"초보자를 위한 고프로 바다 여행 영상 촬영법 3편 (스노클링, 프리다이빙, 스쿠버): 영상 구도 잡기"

안녕하세요. 알레앤드로입니다. 오늘은 전편에 이어서 구도에 대해서 한번 얘기를 해보려고 해요. 이제 손떨방이 다 해결이 되었다면 그 다음으로 신경 써야 될 것은 좋은 구도 어떻게 해야 멋진 장면을 화면에 담을 수 있을까? 가 포인트가 될 것 같습니다. 바닷속 영상을 촬영하는 데 있어서 프리다이빙이 유리한 점이 몇 가지가 있어요. 다시 말해서 우리가 어떤 영상을 찍을 때 그 유리한 점을 적극적으로 이용하는 게 좋은 영상을 만드는 데 큰 도움이 되는데 프리다이빙은 스쿠버다이빙과가 다르게 계속 움직이기 때문에 영상이 굉장히 역동적으로 보인다는 점 쉽게 지루해지지 않아요. 그리고 또 하나가 영상을 찍는 사람과 영상을 찍히는 사람 모두 계속 움직일 수가 있어요. 수면에 있을 수도 있고 바닥에 있을 수도 있고 피사체를 따라갈 수도 있기 때문에 그런 다양한 각도에서 입체감 있는 영상을 찍을 수 있다는 것도 프리다이빙 영상을 촬영할 때 있어서 가장 큰 장점이니 적극적으로 활용할 수 있으시기를 권해드립니다. 그렇다면 좋은 구도는 어떤 구도일까요? 저는 여기에 대한 키워드는 선이라고 생각을 해요. 가장 기본적인 구도는 화면 한복판에 점이 있고 그 점을 중심으로 양 귀퉁이 네 군데를 있는 가상의 선이 있다고 생각을 해보세요.
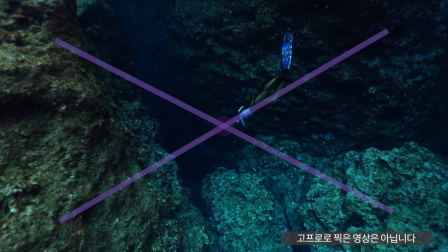1:36 이 점에 사람의 머리나 손끝을 배치하고 핀이 우리쪽으로 오게
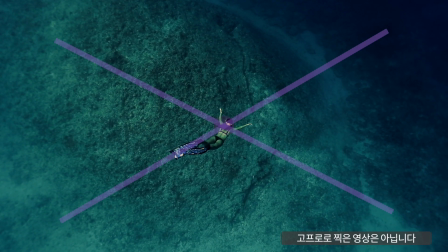1:42 대각선으로 이 가상의 대각선 선을 따라서 피사체를 배치하면 기본적으로 예쁜 그림을 얻을 수 있습니다. 그리고 하나 더 나아가서 가장 쉬운 구도, 멋진 모습을 연출하는 것 중에 하나는 한글 자음, 오, 우, 한자, 두, 이, 자 같은 평행한 구조를 이용하시면 되게 좋아요.
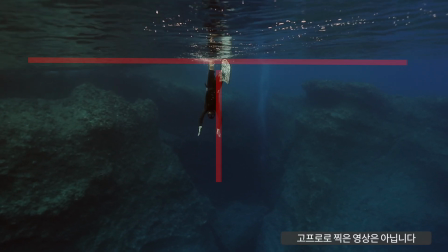2:03 이 영상을 보시면 수면에서부터 덕다이빙을 해서 내려올 때 다이빙을 하는 사람과 수면의 모습이 우자처럼 보이죠?
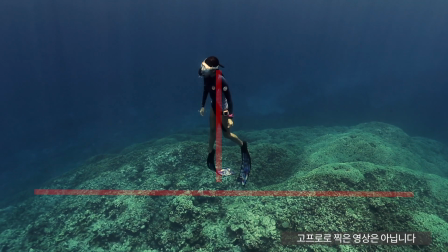2:11 반대로 이거는 바닥과 다이빙하는 사람과 사이가 오자처럼 굉장히 안정된 구도를 보이고 있습니다.
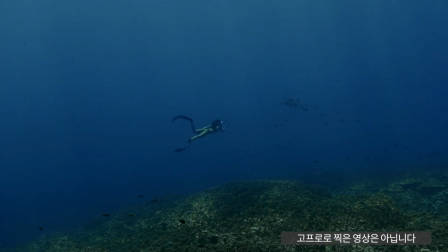2:21 다음 모습은 바닥을 따라 유형을 하는 마리나의 모습인데요. 이런 식으로 바닥과 평행하게 두 이자의 모습을 그리면 예쁜 그림을 쉽게 얻으실 수 있습니다. 만약에 시야가 조금 안 좋거나 먼 바다,
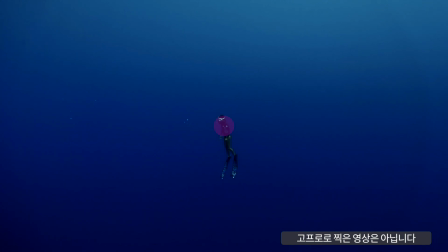2:36 깊은 바다에서 주위에 아무것도 없는 상태에서 다이버를 촬영하실 때는 항상 화면 한복판에 두시기를 권해드려요. 이 구도가 가장 멋집니다. 그리고 또 하나 멋진 모습 연출하기 좋은 구도에 대해서 말씀드릴게요.
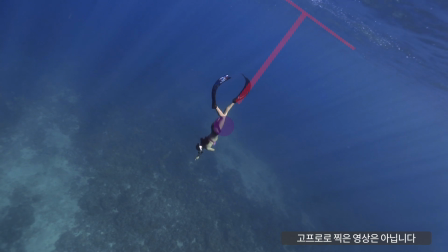2:52 항상 똑같은 각도, 항상 똑같은 형태로 촬영을 하시는 것보다 덕다이빙을 한다던가 그 사람이 머리를 아래쪽으로
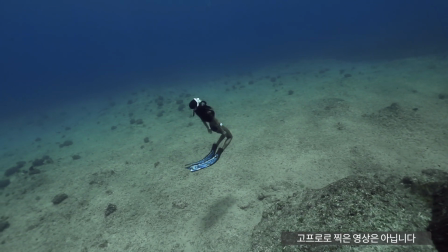3:00 향하나 옆쪽으로 향하나에 따라서 카메라의 방향을 같이 돌려주시면 굉장히 멋진 그림이 나올 수 있어요.
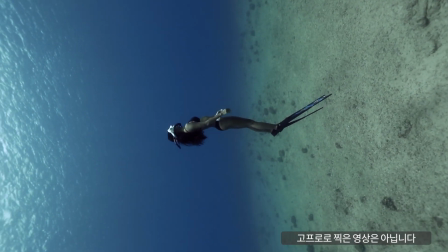3:07 카메라를 돌려서 수면, 다이버,
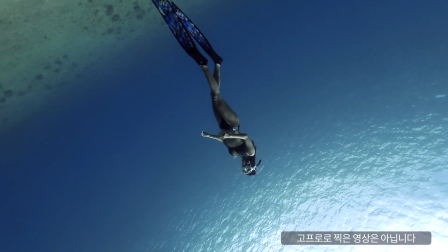3:11 그리고 바닥 이 세 개를 한 번에 한 화면에 담아서 보여주신다면 또 멋진 그림을 얻으실 수 있습니다.
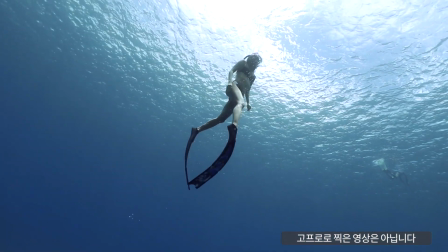3:18 다만 주의하셔야 될 점은 카메라만 돌리시는 게 아니고 카메라를 돌리실 때는 항상 찍는 사람도 몸 전체를 같이 돌려야 조금 더 안정적인 영상을 찍을 수 있다는 점 말씀을 드릴게요. 좀 주의해야 될 점도 있어요. 고프로 화면이 되게 작잖아요. 이 화면에 우리 피사체가 잘 안 보여요.